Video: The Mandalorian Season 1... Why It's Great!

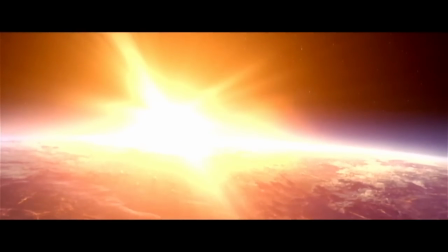[4:08]
Every Star Wars movie has began with a shot in space, panning down towards an entire planet, showing off the scale of the Star Wars franchise.
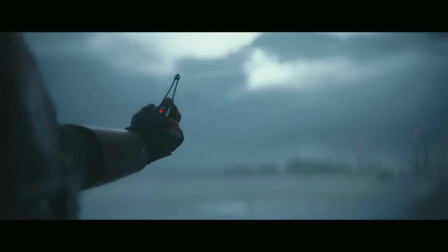[4:17]
The Mandalorian begins with a shot of a device that looks like an HDMI adapter. Now, this is not a bad thing.
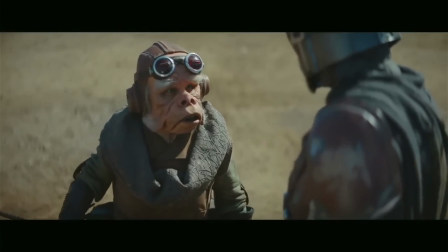[4:22]
Jon Favreau knows this show is going to be significantly smaller in scale, so let's set that tone right away.
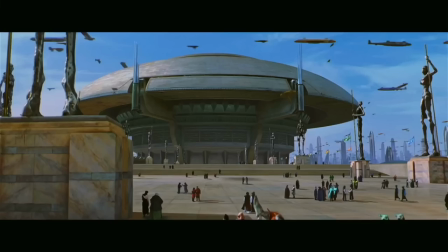[4:29]
Also, the scenery of the worlds that we see aren't these giant-ass city planets that have moving pixels everywhere.
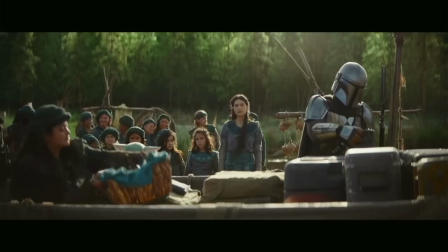[4:35] It's so dense, every single image.
They are just these small run-of-the-muck towns that are filled with everyday people.
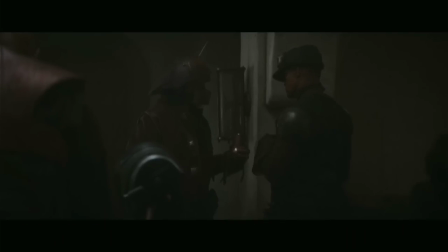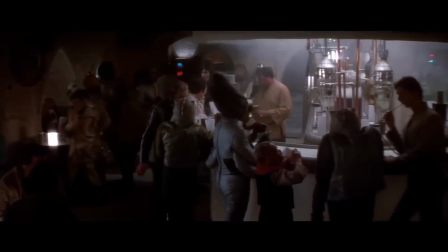[4:47]
Star Wars has always had a solid grasp of making their settings feel really old school,
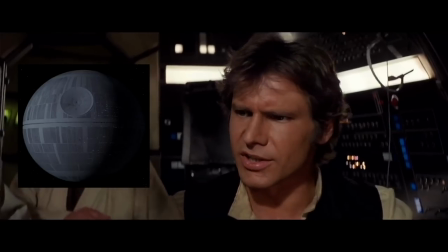[4:52]
while still feeling like it's in a universe with planet killers and laser swords and wide boys.
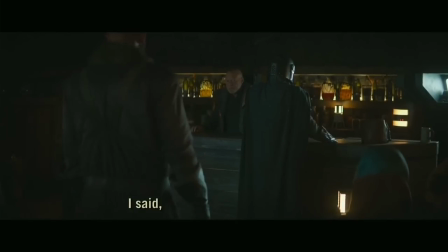[4:58]
In the first 15 minutes, our main character goes to two different bars.
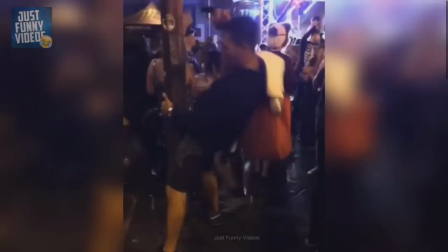[5:01]
And these aren't the trashy bars you would go to if you're a horny 19-year-old college kid trying to find some hot ass.
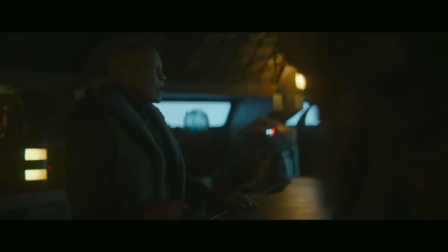[5:07]
These are western bars. You walk in and only the hardest people are there, just chilling and drinking. There's a great quote by Jon Favreau that proves why he gets Star Wars so right.
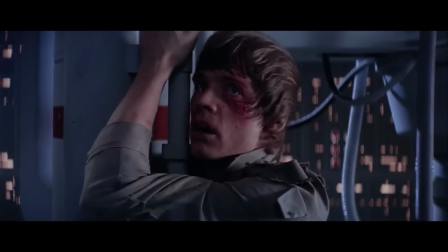[5:17]
He doesn't take inspiration from Star Wars itself, but the things that inspired Star Wars.
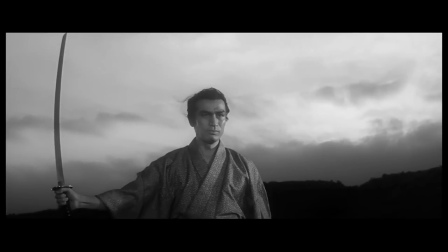[5:23]
The Kurosawas and the Flash Gordons of the world.
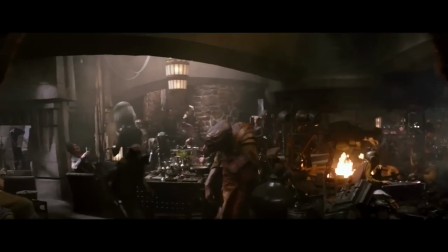[5:26]
You know how when you watched The Force Awakens for the first time and they went to Taco Donna to that bar in Maz's Castle and you were like, oh shit,
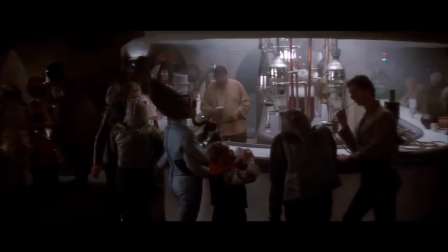[5:32]
that's basically the Mos Eisley Cantina but in 2015. You don't get that vibe with The Mandalorian.
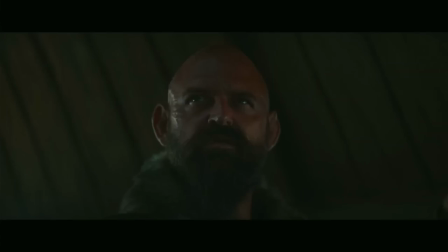[5:37]
This is just a regular bar that seems like it belongs in the Star Wars universe. Another thing I love about the scenery here is the diversity.
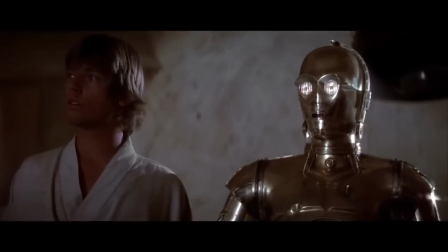[5:45]
That's right, I just dropped the D word. The Mos Eisley Cantina was so awesome because there were all these different aliens.
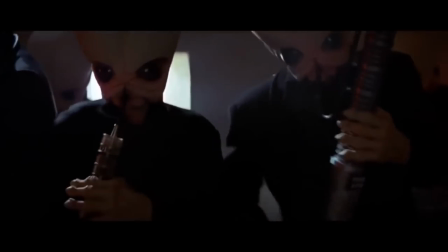[5:51]
Some looked like humans, kinda, and others looked like some wacko shit. I like how we see familiar aliens and some new ones.
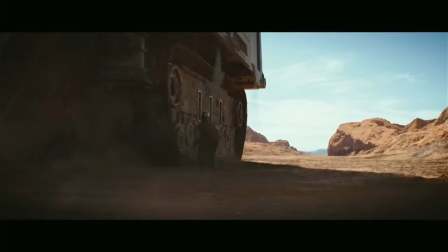[5:59]
Besides the bars, everything in this episode feels so lived in.
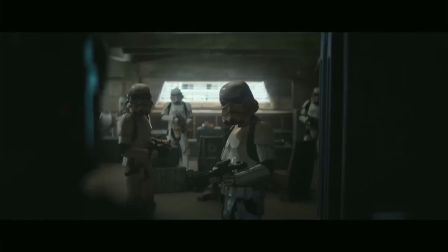[6:02]
The place where Mando meets the Imperial client feels like this back alley room where really sus shit goes down.
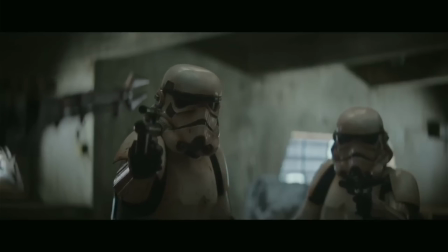[6:08]
The walls are dirty, the stormtroopers are dirty, it really gives us the vibe that the Empire has fallen from grace and now they're trash.
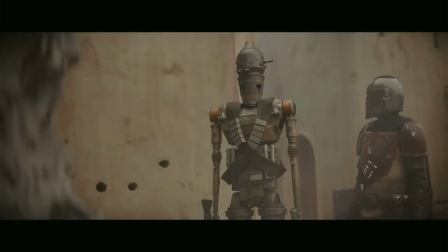[6:16]
It makes the world feel real, which is essential for a fantasy series like Star Wars.
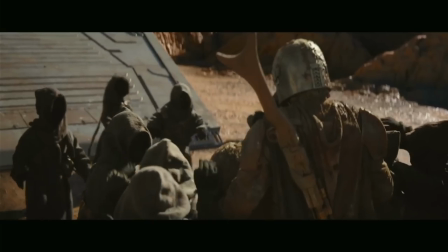[6:21]
If I had to choose a single aspect of the worldbuilding here that I love the most, it would probably be with the Mandalorians themselves.
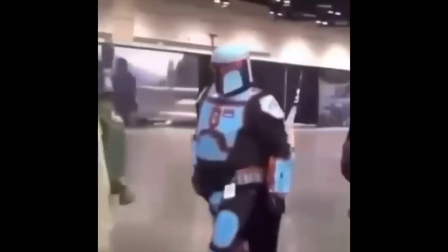[6:28]
They aren't the badass Mandalorians we saw from the Clone Wars and Rebels. These are Mandalorians who are defeated, forced to hide in the shadows.
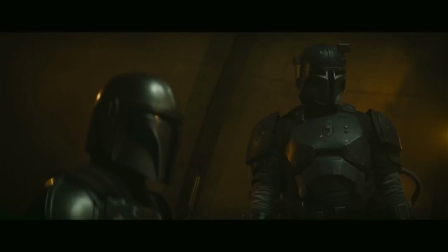[6:36]
A controversial direction that Favreau and Filoni decided to take was to make our main character and his sect of Mandalorians different from the ones we are used to.
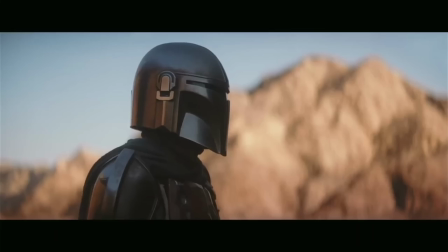[6:45]
The DNA of what makes a Mandalorian is still there. The differences obviously come in the extremity of their rules.
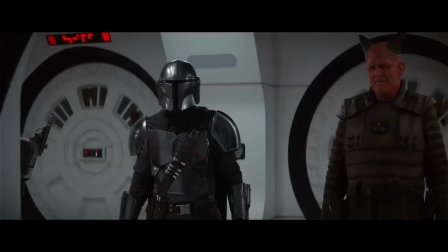[6:51]
These Mandalorians are banned from removing their helmet. They follow much stricter codes, and they have their own motto.
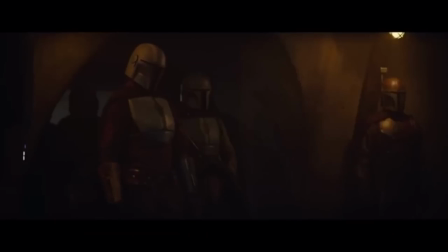[6:57] This is the way. This is the way. This is the way.
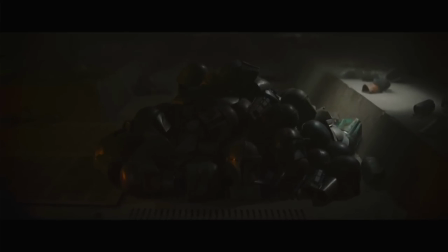[7:02] Do you know the way?
This was a wise decision because it gives this group of Mandalorians a bit more complexity to them.
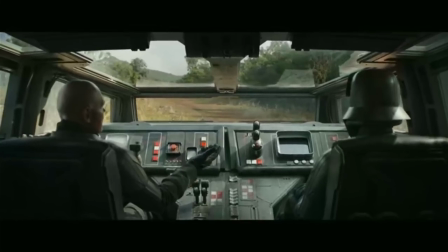[7:09]
It's not just physical locations and designs that need to be detailed, but also a group's philosophy and culture.
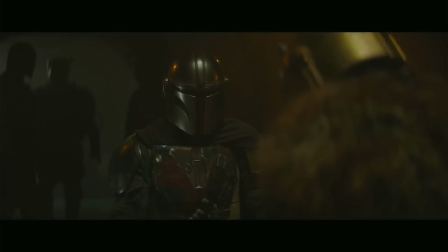[7:16]
Adding this new sect of Mandalorians not only better serves the story, but also the mythos of Star Wars.
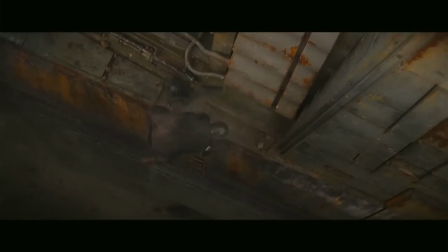[7:22]
There are also a bunch of other minor details that I could get into further, like how all the Jawas get ecstatic over eating an egg,
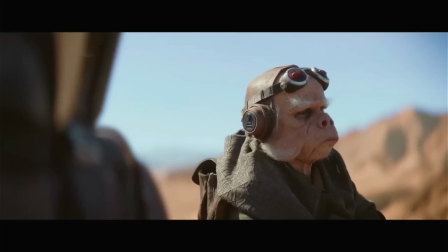[7:28]
or how Quill has his own moral code that is fresh for Star Wars,
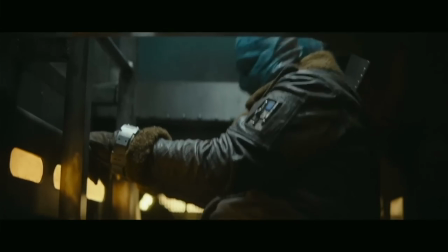[7:32]
but I would be basically repeating the same reasons I stated for the aspects of the world I have already talked about.
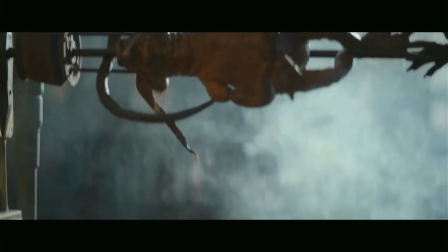[7:38]
The Mandalorian excels at making the universe feel real.
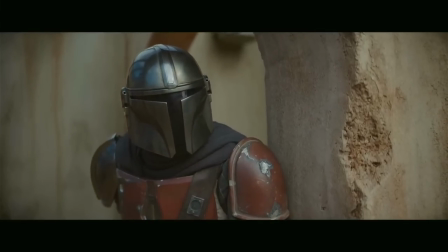[7:41]
Not only that, but also making this contained world feel like it's a part of the Star Wars universe, while also different from what we've seen already.
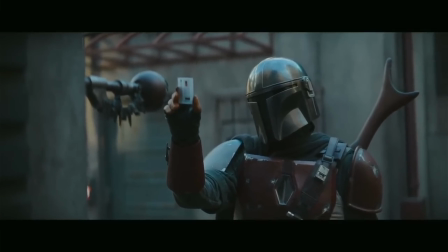[7:49]
The first three episodes do a phenomenal job at all of that. So let's move on to chapters 4, 5, and 6.
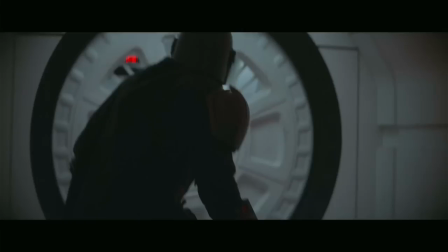[7:57]
Each one of these chapters takes place in a new location we haven't seen in the series yet.
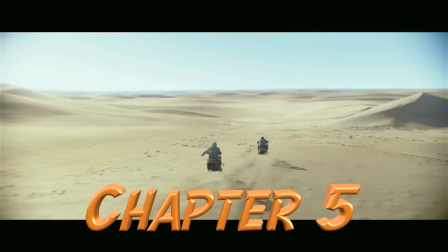[8:02]
Chapter 4 takes place on this luscious forest type planet, chapter 5 takes place on Tatooine, and chapter 6 takes place on a New Republic prison transport.
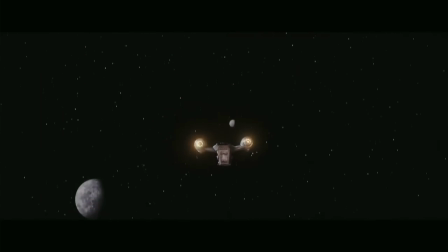[8:11]
This was a good decision by the writers to add a variety to the season.